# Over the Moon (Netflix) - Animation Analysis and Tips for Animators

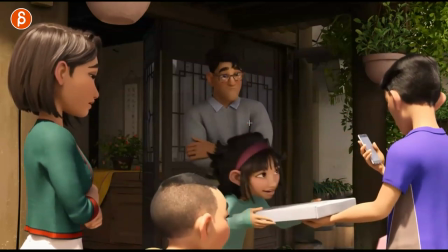And then this one where she grabs it again, she addresses this person and it's this downwards move and thank you that goes into that the timing and rhythm of
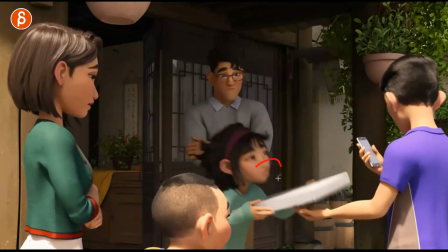thank you and then over there it's really cute how she has that prolonged face expression here and then the look over to the mom
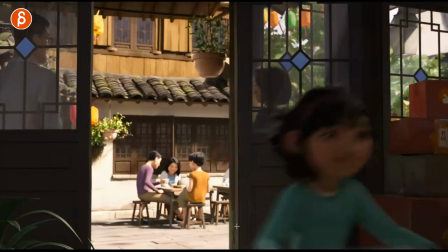to some degree looking down here but it's somewhat acknowledging that yep and over again the changing timing it's not just a turn it has that
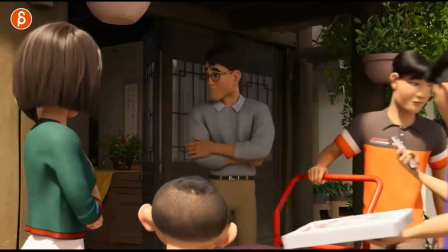slight pause just a slight pause there in the continuation so watch this again so if you do something like a wait assignment again this is not extremely heavy
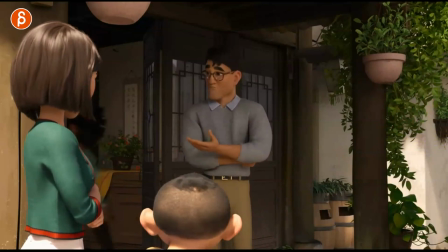but it adds a trait of personality there of how she picks it up i think if you're past the body mechanics and you
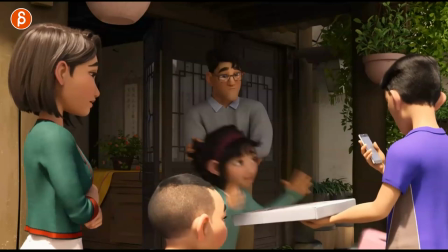have to do something where well you know the assignment is a pickup or body mechanic shot think about those elements maybe you want to add a second character
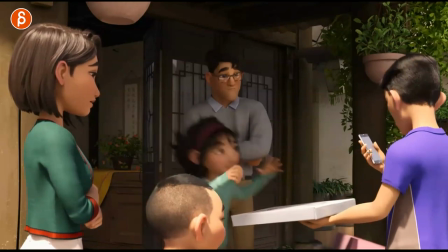that's clever he was you don't see the face you don't have to do any facial animation maybe the character is not doing any of this and just standing there just
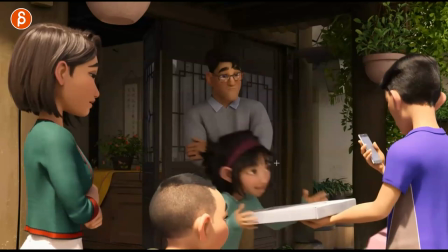maybe that this character is just there for for context or placement but it gives her something to look at same with these
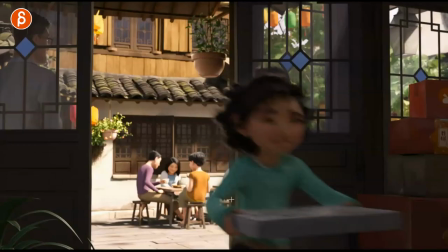and something to navigate through as she has to go between all of these.
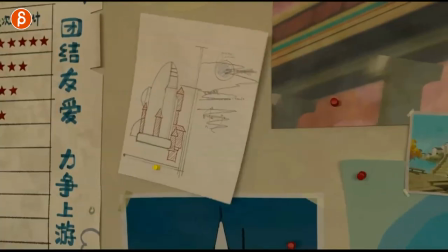Again, another clever moment here where the pin is too low, so this will drop.
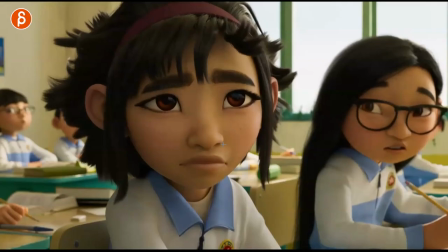It gives her the idea of going this way. Why? Because...
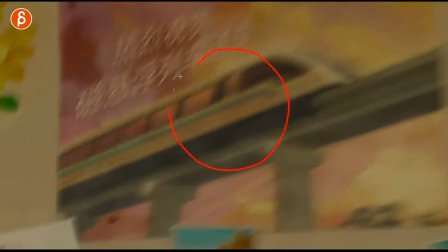Clever, clever, because the poster's right there too, and that's something else that she's looked at before. It's lots of clever moments.
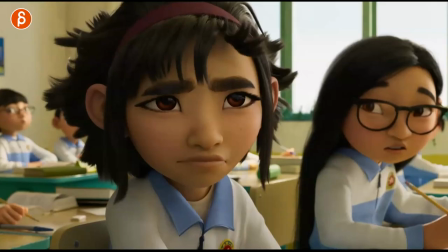I love that.
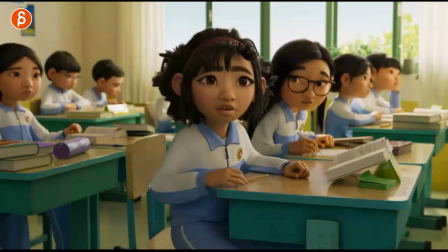But what I want to show you is that once she has this whole idea, these are like a sit-down or a standing up is a classic exercise at school.
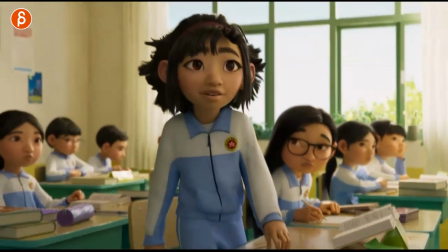Now, I've asked a couple of my students actually this semester to do a sit-down,
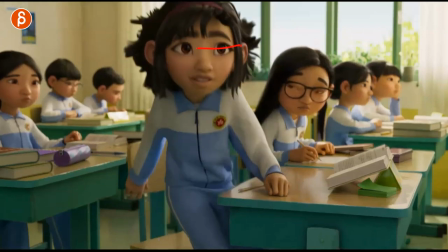but this would be an interesting getting up because she's focused on something versus getting up where you're in a hurry or you're freaking out or you're tired.
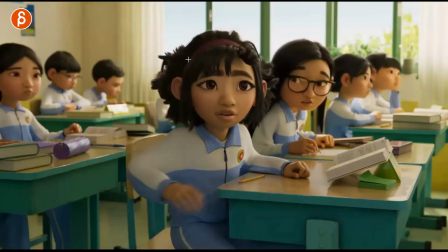So this would be something where it's a body mechanic shot with an underlying thing of, well, the character is focusing on something.
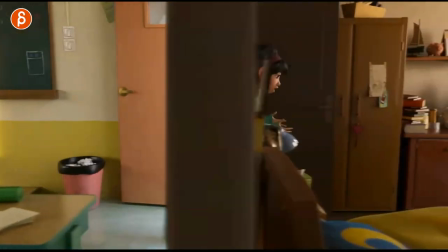And then as it continues, let's go forward here, like this transition to her, is this is your way of sitting down in an excited way.
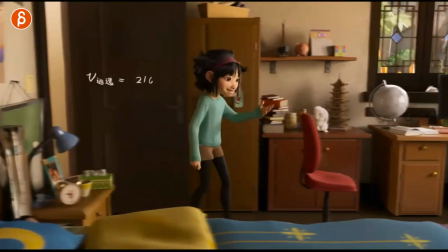In this sequence here, she's singing. If you're watching this, I don't have the sound here, but she's singing. But I like that, where it comes in with, ha-ha, with that moment. Then grabbing this, where I know she looked at it quickly, but she's concentrated on something else.
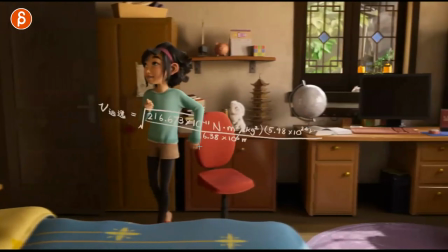This is her room. She's familiar with all of this. She doesn't have to really look how to sit down. And I like this kind of blind grab and sits.
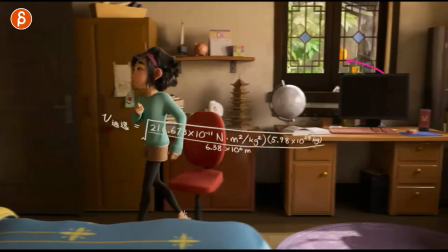And you can see how even the foot goes back. But she knows this room. She knows this chair.
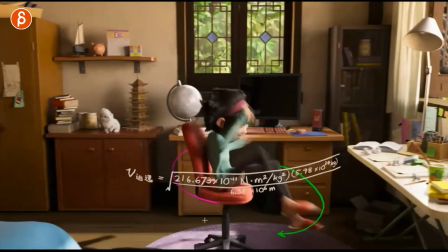And then because this chair has wheels, this will be your interesting sit-down of, let me see here, go back,
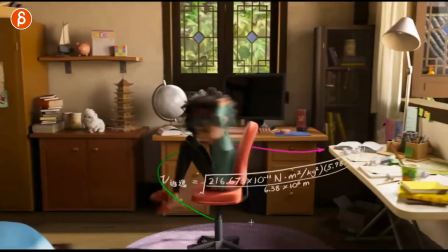the sit and roll into that.
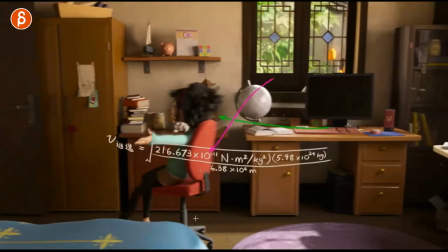Now, there I say, this is going to be very arrogant here, but adding a little detail would be cool because this is a hard surface versus a carpet.
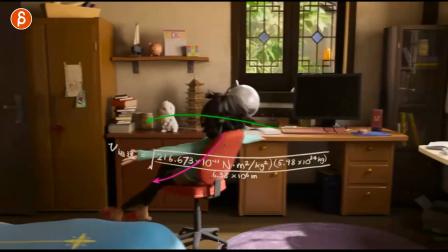It would have been cool to see a slight change in bump in the wheel interacting and even the speed change. This is going to be rolling faster here than here. this is super picky but if you're doing this i'm a big fan of surface transitions and this could
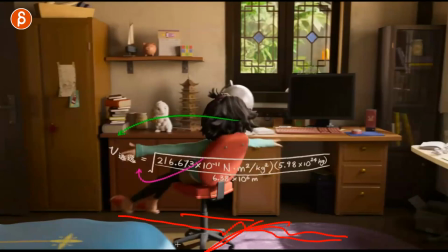be a character sliding bumping and then you know doing a couple steps for adjustment or something rolling hitting another surface this would be really cool
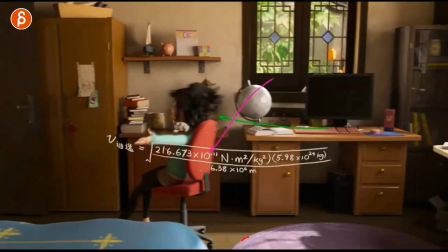now you might argue maybe i don't know what this is this could be something really really thin is that really carpet-y or something that's thicker
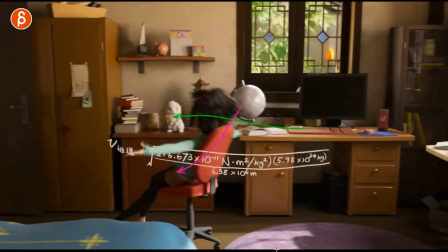and that you know has zero effect on the chair i'm just being super picky maybe just as a an idea a spring bar for something else that
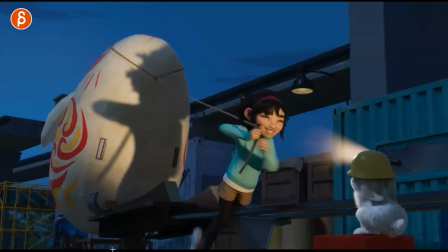you could do with your shot as you have that and And speaking of exercise, here's something else, a classic weight assignment.
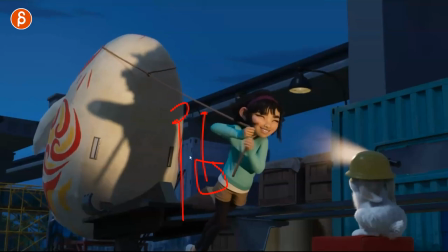It doesn't always have to be a character lifting a box. It could also be something where a character is pulling something.
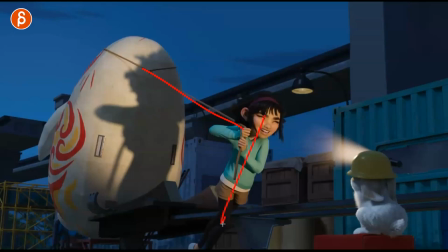But the reason why I'm showing you this is because, A, it's a cool moment where you can really show the force, the line of action, where it has a lean. It's not just a straight standing character. You have that lean. But what I'm showing you is this.
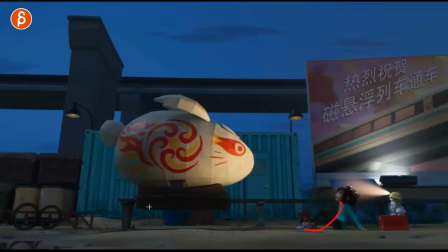As she lets go, you got that extra bottom mechanic of drop and turn. and on top of that you got the weight object here landing and doing its thing and I love this too where you have that as a slight slide
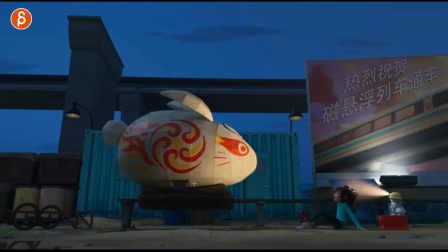you can see how this bounces watch this as it drops with a slight rotation a roll left and right and the bounciness in here so it's cool for me that it's not only a weight assignment but you add more complicated body mechanics to it and a bit of polish and cue
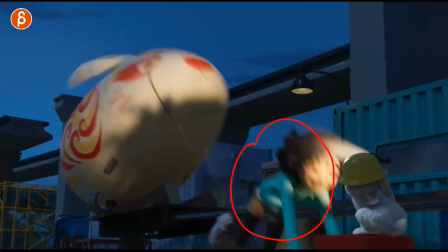physics there with this object so if you are doing again a weight assignment
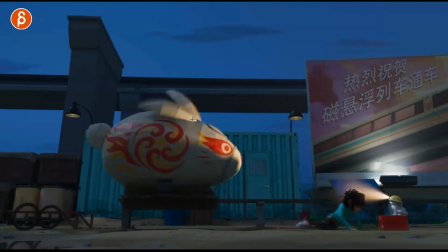or any type of exercise and you want to go further your teacher tells you add some personality or character some extra stuff to it this would be a cool
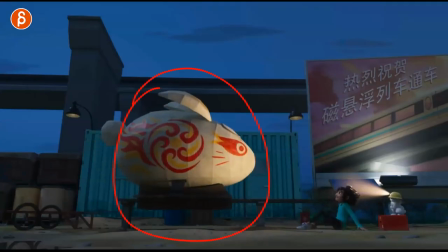presentation of that extra stuff again don't copy this but just as a springboard for ideas now the next two sequences or shots are in
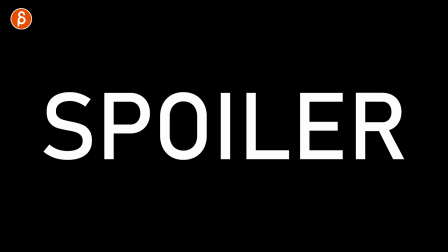that section where things have changed so spoiler this is totally different and don't watch this if you don't want
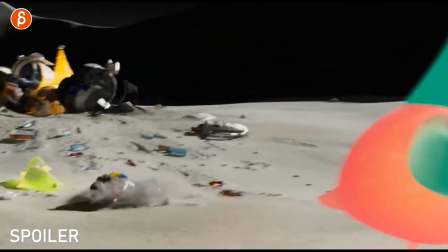to know what's going to happen later on so this is now where she is on the moon if you watch the trailer it will probably spoil it as well but i don't want to
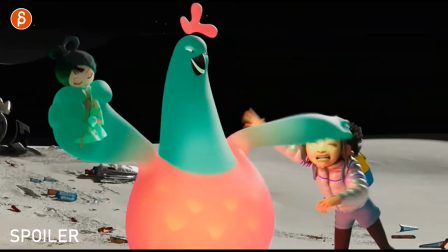spoil too much here but again this goes into body mechanics when students ask what should i do for body mechanics imagine a character is grabbing a character and throwing a character away so you have how is this character going to grab this how strong is this character compared to this one is this
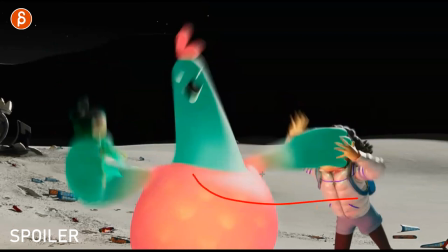going to be like in this case a grab with just one hand would have to be both arms can you show how strong this is by just picking you
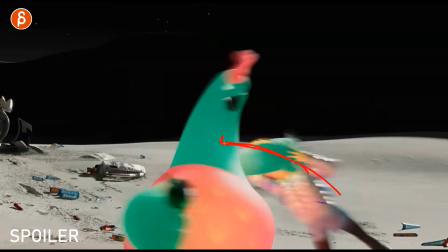know this character with two fingers then you have the mechanics of a grab and throw and how this character will react to this then
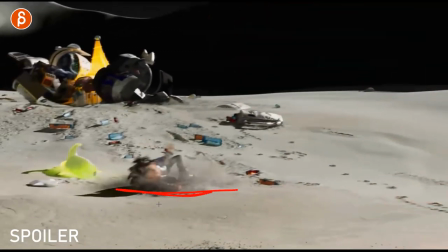you got the throw and the land and it's this land on something hard could it be something soft could be sand could be water
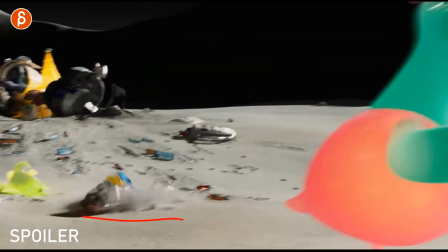could it be something icy and hard many things that you will decide that will also change the physics of how this character is going to land but on top
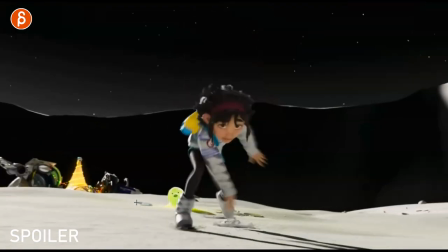of that i love this here look at the scramble getting up that and then the run with this it's just so good because it's not just a simple getting
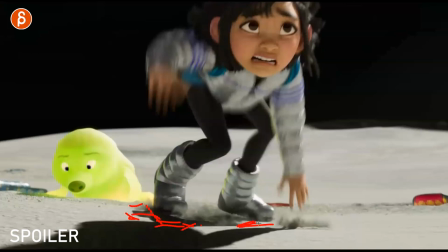up you got because of the the dusty sandy somewhat moon dust surface here you have a slip and because of that she has to
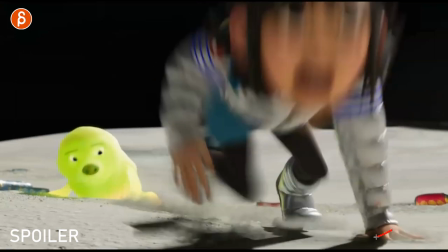readjust clean silhouette here grabbing into this i love this here too
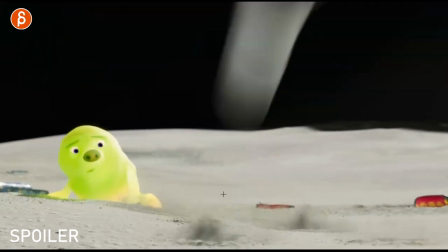with the knee slightly in slightly awkward for the push off and then as she continues here
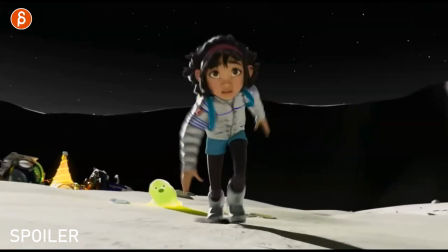you can see this again a little a trip so it's not just a cycle running forward but you got that change here and then because
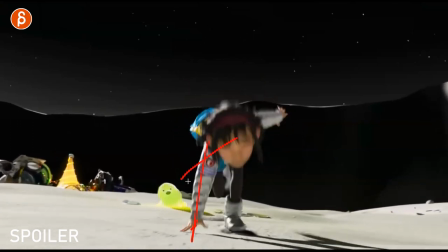of that because of that lean this way it will you know it will have a change in the balance that's what i
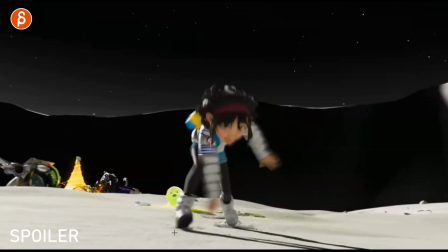was trying to say i was gonna say you know what i meant balance because of that she has to adjust here with that leg which then brings her over this way
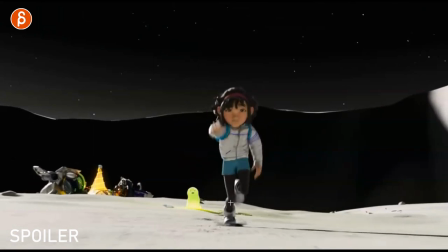then she has that lean because of that and then as she catches up the balance will change and then even then it's not just a steady run or a
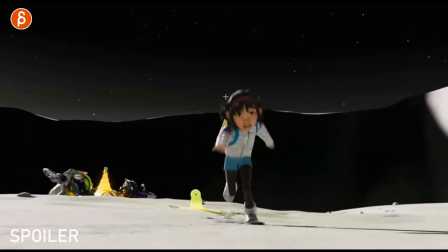cycle she goes into wait and she has that so there's a lot of pantomime that you can add to this so if you have
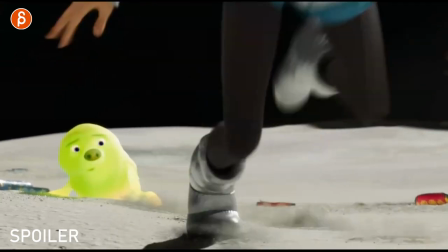any ideas or you need ideas for something physical something like that someone getting up and running but think about the surface right how will that
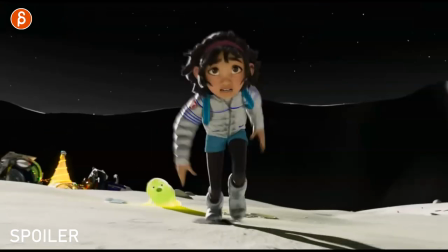change the mechanics and add potential problems and if the character is running
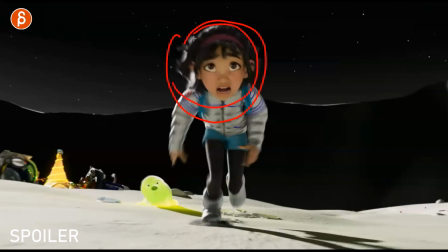after something why and how will that affect the character and can you do something in
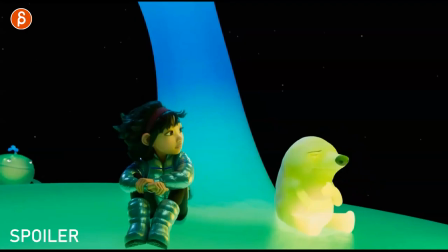terms of facial expressions or moments like that with their arm and in this one continuing the spoiler territory but it is marked in
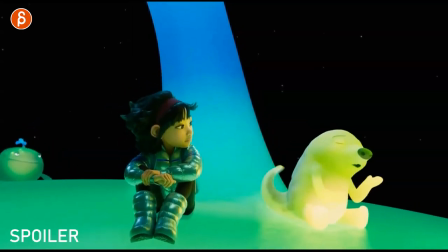the corner i like this here i like how the creature takes the tail out there or brings the tail out for a